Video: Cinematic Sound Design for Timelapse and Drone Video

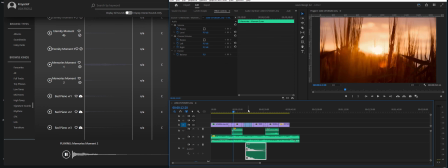We probably don't want a sound signature that stops really sharply with a hit.
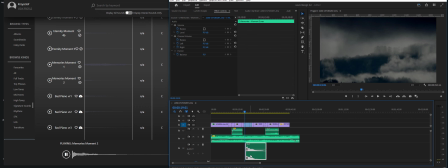We probably want a kind of signature sound that is also fading in as the scene it fades in as well at the same time. However, this sound would be probably really good right at the end where we've got no transitions.
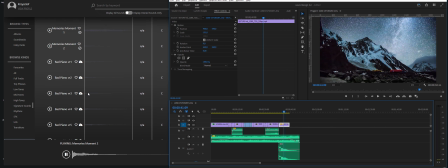So like this, I think that really works. So let's look for something else for
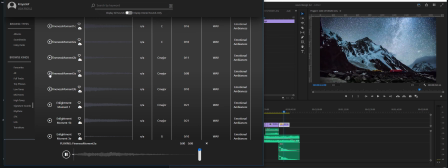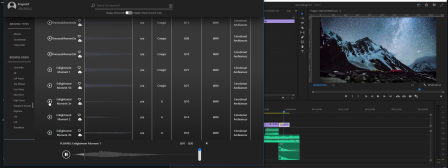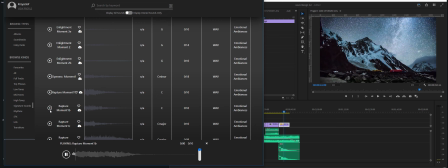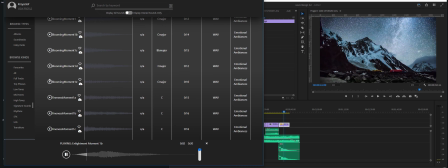I like that blooming moments, so let's use that
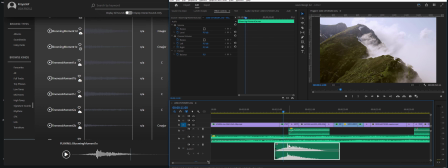because it has that kind of fading in and then it's got a hit that will work really nice for the transitions, for the transition that we have going on here. So like that.
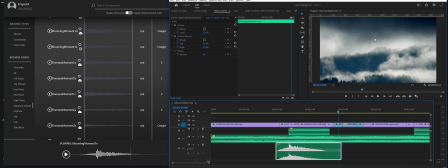And then another opening for here.
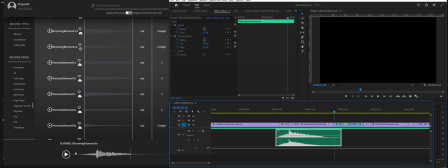So let's look for another opening sound and perhaps use something from the same track so it matches stylistically. So we've got blooming moment 1A. Let's go for a blooming moment 1D.
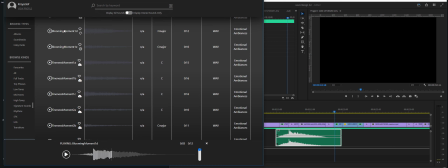That's really nice.
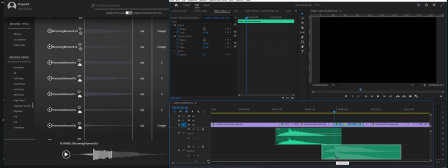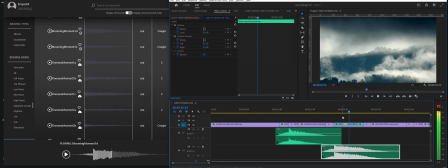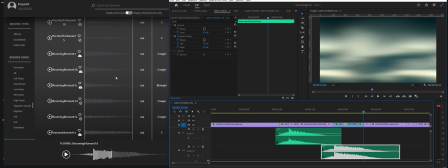Probably have a blooming
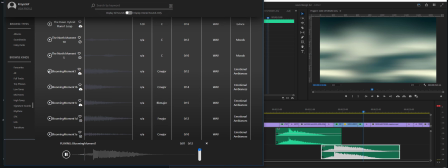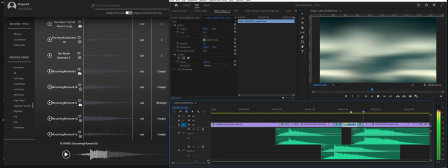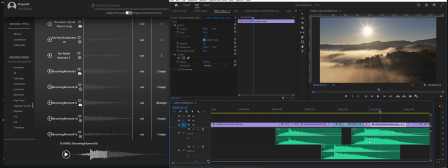So this works, however, you can hear that the timeline is a little bit too busy in terms of those high frequencies, and there's probably too much of the orchestral layers going on at the same time.
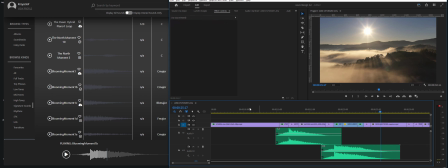So I'm actually going to delete this moment 1B and use something that is more distinguishable. So I've heard some of those like a vocal signature sounds, but I can't remember which were they.
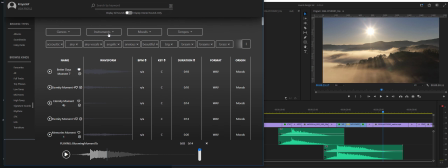So I'm just going to go to the top, and in my instruments I'm going to choose vocal, and it's really nice. Make sure the C major is selected.
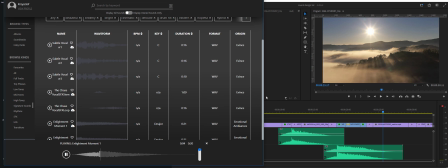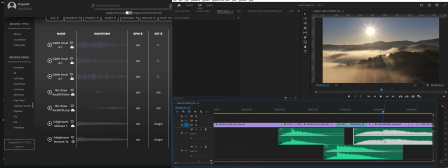Yeah, so I'll use some of those vocals coming from the Enlightenment track, but I'm also going to fade, trim from the beginning of that file, and I'm also going to
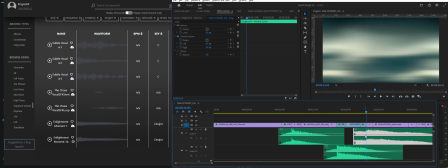fade in right to where the actual vocal starts.
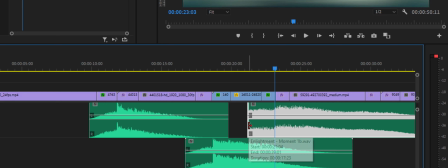So because what's going on before, it's like a instrumental fade in.